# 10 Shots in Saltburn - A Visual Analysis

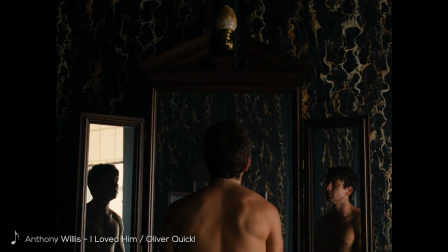0:08 Here's an interesting question, can cinematography save a less than good film? Well, probably not, but at least it can make it less grating and much easier to digest.
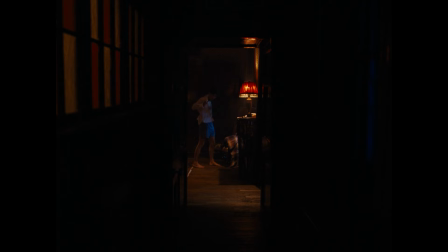0:18 There's a proverb in Portuguese that goes like this, the eyes also eat,
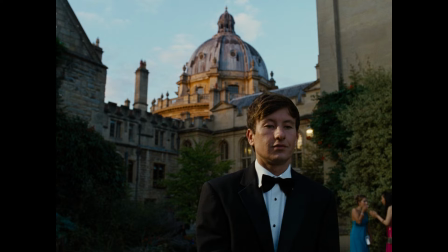0:22 meaning that the way something looks also plays a part in its general appreciation, and in cinema, a visual medium par excellence,
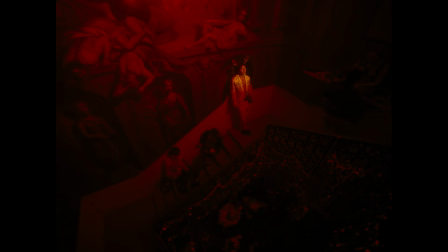0:30 the way a film looks undeniably carries considerable weight for most people.
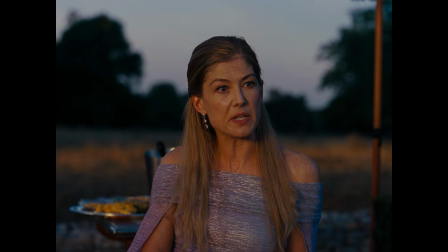0:34 Enter Saltburn, a 2023 perverted black comedy film directed by Emerald Fennell and starring an ensemble cast with many instantly recognizable faces,
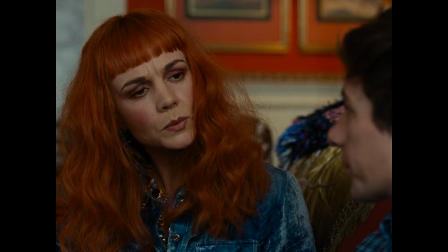0:43 playing staunch reprobates with much debasement and extravagance in a grandiose country house and estate.
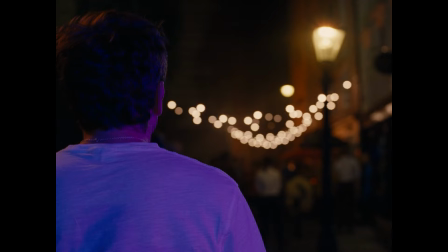0:50 Its reception has been sort of mixed, with glowing praise on social media being counterbalanced by less enthusiastic opinions on press.
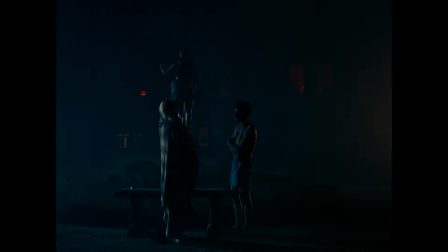0:58 This video is not a review of the film, something which has been produced by several other channels,
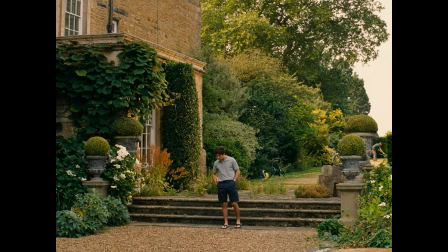1:03 some of them with very perceptive and legitimate criticism, but more of an appreciation for one of its most conspicuous components,
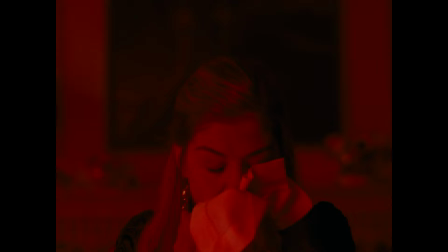1:09 namely its lavish, vibrant, colorful visuals, which have drawn comparisons to works by Francis Ford Coppola or Stanley Kubrick, the cinematography department being handled by the talented Linus Sandgren, of La La Land, No Time to Die and Don't Look Up Fame,
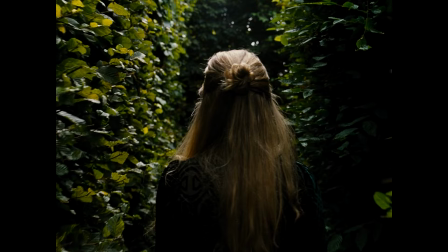1:23 amongst others. While some people have pointed out how the film at times appears to have been made with Instagram, Facebook or Tumblr feeds in mind, I believe such assumption to be a disservice to the hard work and efforts from the cinematographer,
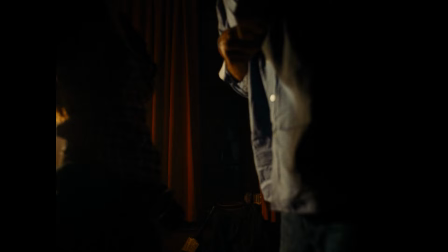1:36 production designer, gaffer and art department crew who concurrently display much flair and resourcefulness.
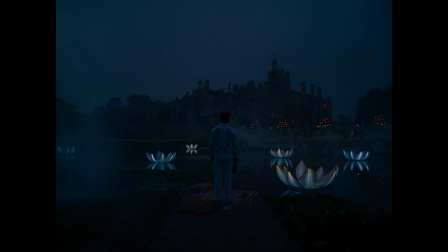1:42 In this video I therefore pick 10 shots that I found particularly cool, ingenious or impressive from an aesthetic standpoint and reveal why they captivated me. So let's get down to the first one.
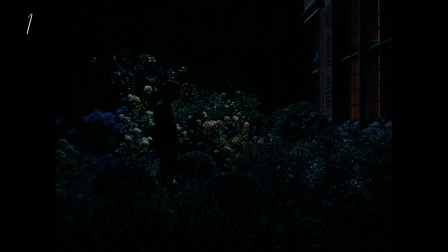1:57 This shot comes up early in the film, during the protagonist's opening monologue, for a mere 2 seconds, foreshadowing a scene that takes place later, lasting a bit longer then.
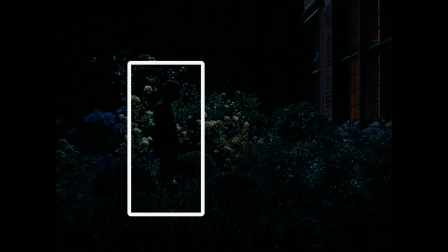2:06 It's a dark and somewhat enigmatic picture, one in which the silhouette of a human figure whose features remain concealed by the nightly gloom,
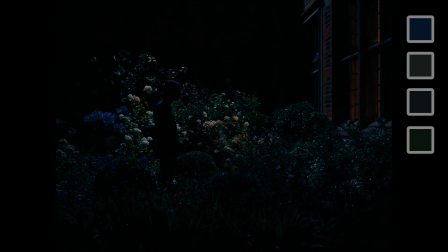2:13 appears standing between the spectator and blooming garden dyed with chilly hues.
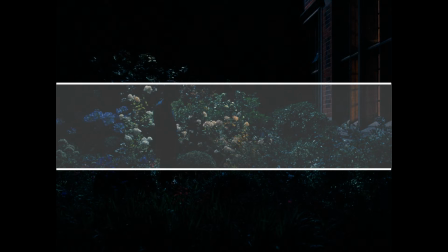2:18 There's complete darkness on the top and bottom third of the frame, whilst in between, scene, the faintly lit petals and leaves of the bows and flowers sparkle,
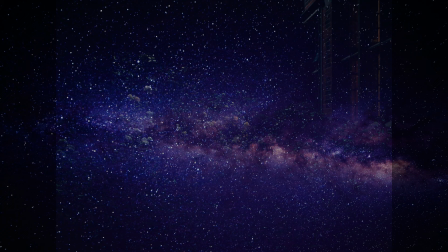2:25 doting the garden in a way that resembles a nebula or galaxy brimming with stars and assorted cosmic objects.
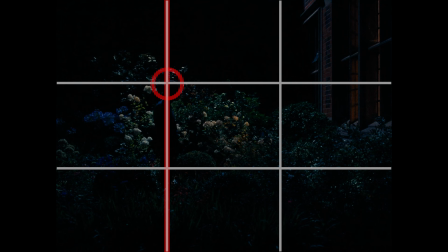2:31 The cinematography in Saltburn follows the rule of thirds faithfully,
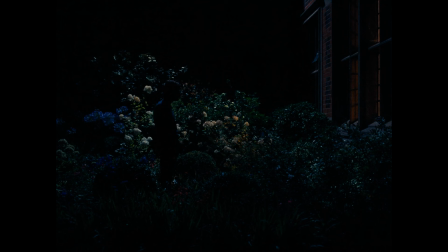2:35 dividing the shots in definite horizontal and vertical layers, so there will be a recurring use of a grid to illustrate that. It also often resorts to frontal, top and side views, and many of its most alluring shots are framed in such a fashion as one will see in the upcoming selection.
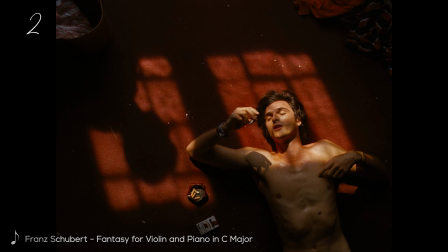2:54 There are a handful of features on this still frame that organically congregate in order to make the picture distinctive from other more conventional shots. The unusual top-down perspective, which occurs on other instances in the film, here allows the spectator to instantly perceive the frugal mise-en-scene.
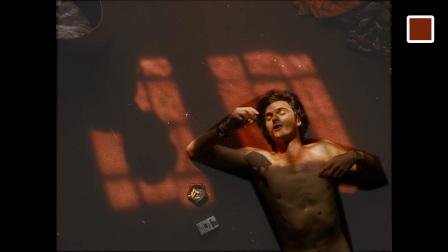3:10 A nondescript, rusted colored carpet acts as the plain and tepid chromatic bedrock of the scene,
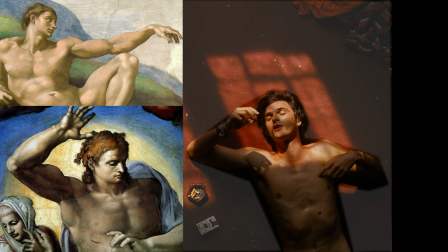3:16 in which one of the characters lies, in a poster that could have been taken from a Michelangelo fresco,
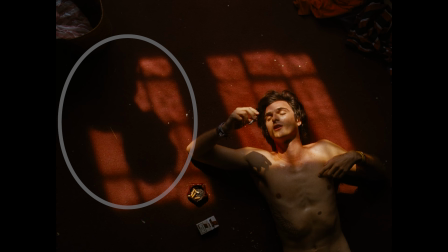3:21 whilst the adumbrating shade of his friend looms over on his right side, with inverted orientation that grants it a symmetrical balance. The whole tableau is completed with mundane objects such as the pack of cigarettes, an ashtray and assorted clothing orbiting around them.
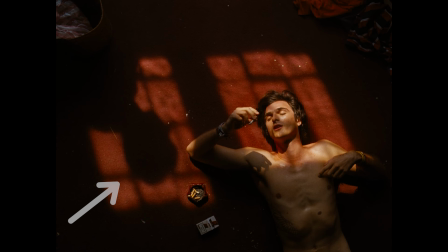3:36 The rectangular patches of sunlight on the floor define the two subjects in contrasting fashion, rescuing one from the shadows and revealing the other by casting his darkened figure on the ground.
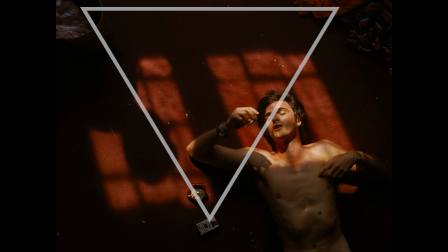3:47 It's a deceptively elementary visual conception of an assuming but undeniable creativity that reflects the unorthodox spirit of the film applied to its visual framework,
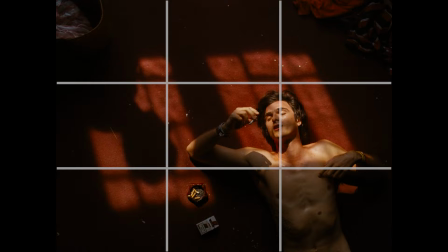3:56 something which becomes more evident with the overlap of the grid based on the rule of thirds, demonstrating the clear-cut divisions and subject alignments in the shot.
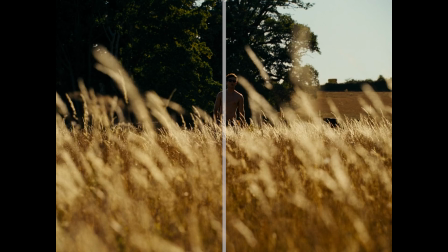4:10 The backlit, semi-naked protagonist slowly approaches the viewer from a distance, the focal point standing in the center of the frame that has been precisely divided into two equal horizontal planes.
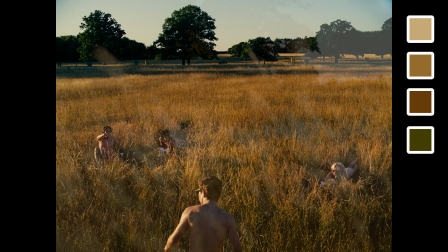4:21 This perspective effectively emulates that of the group of characters already awaiting him by the withered meadow,
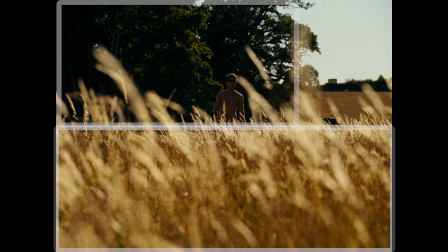4:26 further dyed in yellow tint by the warm sun, and is a successful one in presenting a clear sense of depth,
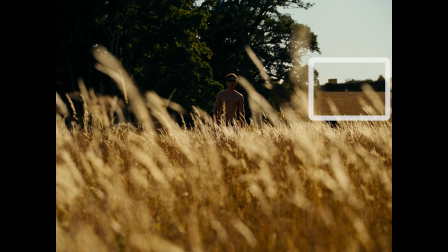4:32 as one may discern the desiccated herbage in the foreground, the subject, and tall, green trees in the middle ground, complemented by the continuation of the grassland, a row of trees and a building in the background. For some reason, this picture brings to mind the paintings of Andrew Wyeth,
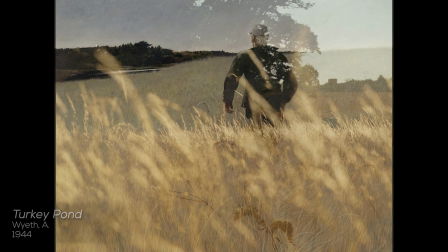4:47 specifically Turkey Pond in which a man is also found walking away from the viewer in a yellowish pasture.
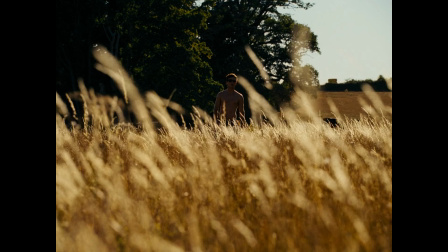4:54 In Saltbourne, ignoring for a moment the supercilious and gothic setting and the depraved nature of its characters,
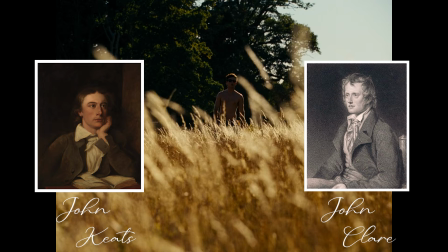5:00 such a bucolic scene taking place in British land could easily incur in the recollection of verses by John Keats or John Clare.
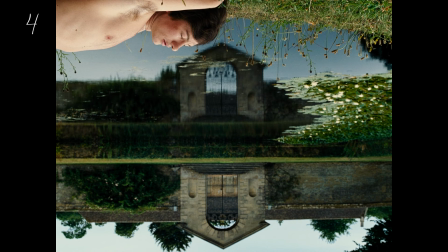An apparently trivial scene is made rather uncanny after being turned upside down. Yet, there is more than meets the eye at first sight in here than just an axis twist. Oli is smoking a cigarette by the pond while slying in the grass.
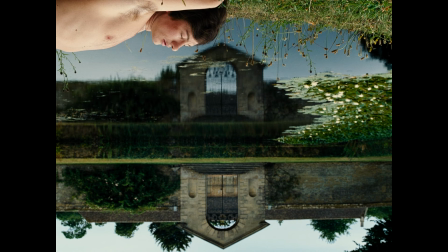5:25 Although his body is off-center, escaping through the top left corner,
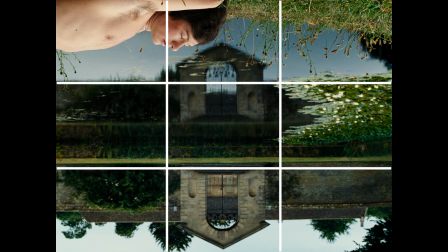5:29 the pristine mirroring of the garden gate and its walls in the water project a symmetry within the shot that is quite compelling aesthetically,
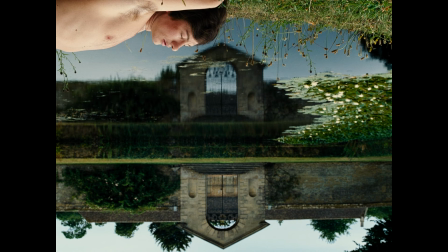5:36 not to mention that many elements in the canvas appeared judiciously allocated to spatial blocks.
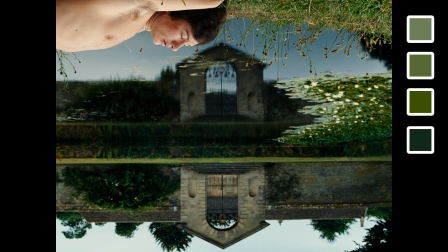5:41 An additional reading reveals a value contrast between the subdued lighting of a cloudy day that blends with a narrow and chilly color palette established by the grass, water lilies,
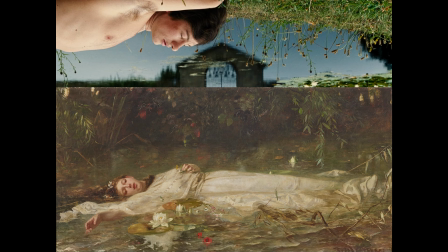5:50 lichens, moss and trees, and all his bright undressed pale torso,
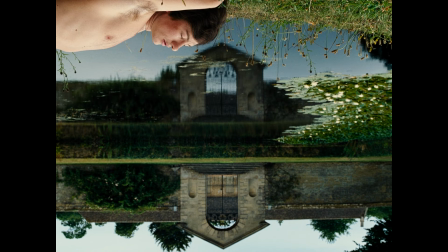5:54 a scene that would perhaps appeal to pre-Raphaelite artists in its pastoral tone and casual nakedness.
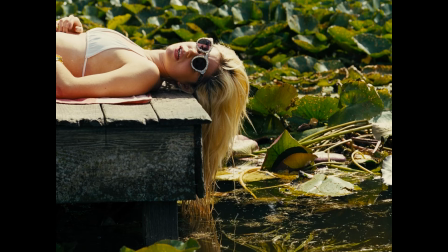6:01 Other similar iterations of this shot can be found in the film, this time featuring actress Alice and Oliver, in a scene referring to a shot inspected further down the road.
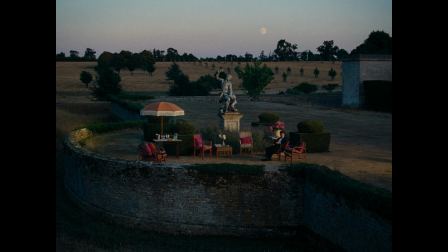6:13 There's a seductive harmony and beautiful sense of serenity emanating from this snapshot. This is due mostly to the elegantly framed scene in which the environmental features, whether natural or manmade, emerge and populate the canvas with what one could describe as almost painterly sensibility.
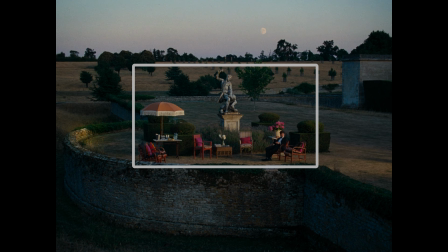6:29 Even though the locus of this piece takes root right in the center, there's a remarkable balance in the composition of the setting, as it manages to avoid being overcrowded and too sparse, the staffage in this landscape appears laid and woven through a fine brush in expert hands, with the dim presence of the moon acting as the cherry on top.
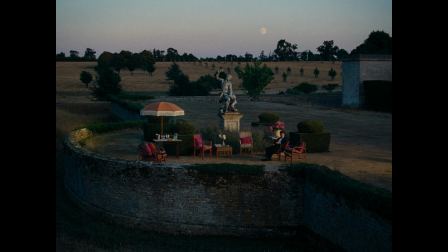6:47 In addition to that, the timing for the shoot has been selected conscientiously, as the delicate golden light of the afternoon, whose curtains are already drawing by then, provides a much delectable silky veil over the entire scenery,
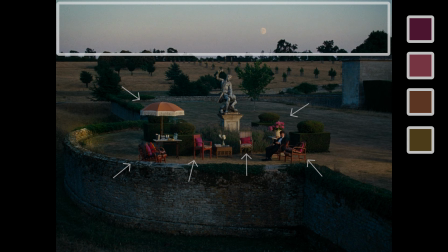6:59 and the dim, warm,
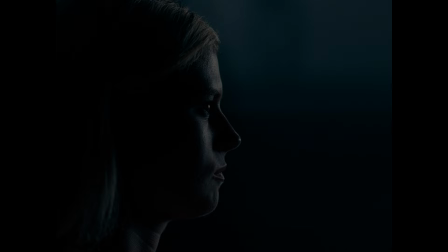7:01 purplish and orange tint in the sky has been propitiously matched by the outdoor furniture and props at the main stage of the action to provide a coherent chromatic framework.
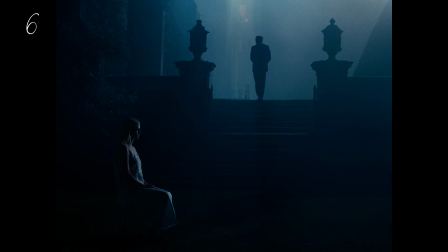Now here's a kind of shot that takes us back some decades in cinema.
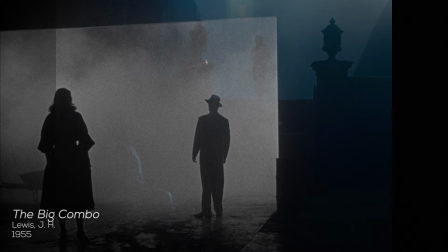7:19 The low-key lighting, with crisp chiaroscuro and backlit silhouettes, is a staple of film noir cinematography,
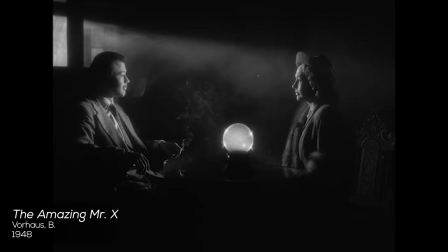7:25 although the somewhat ominous atmosphere in this scene is more fitting of a classic horror flick perhaps.
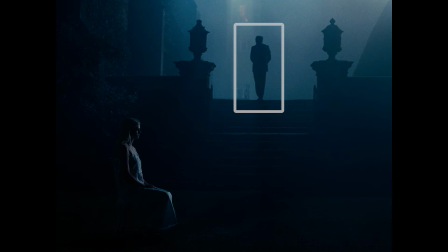7:31 From the outside, it seems like an evil villain, shrouded by darkness, is calmly stepping down a stairway, whilst flanked by two large balustrade finials, to meet his prisoner, a damsel in distress, one would assume. Although the actual dynamic of the scene in the film is radically different, the visuals are nonetheless highly enthralling,
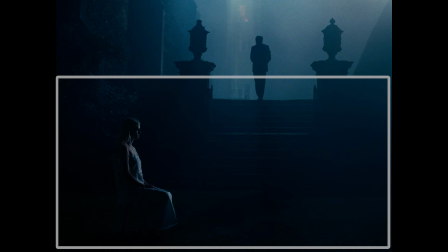7:49 since there's a predominance of impenetrable shadows, seizing practically two-thirds of the space within the frame with its indeterminacy,
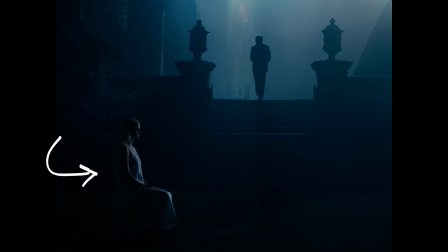7:56 an An opaque area disturbed only by a human figure rendered in high contrast lighting with luminous outlines, looking as if suspended me there.
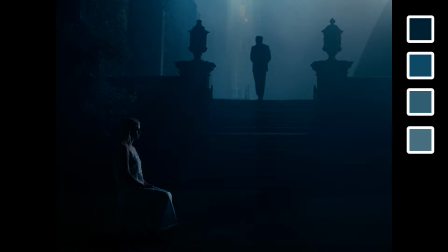8:04 The only discernible color is a mild, dark blue tone that tactfully reinforces the eerie aura of a soon-to-become rather startling episode, here portrayed in a simple but effective composition.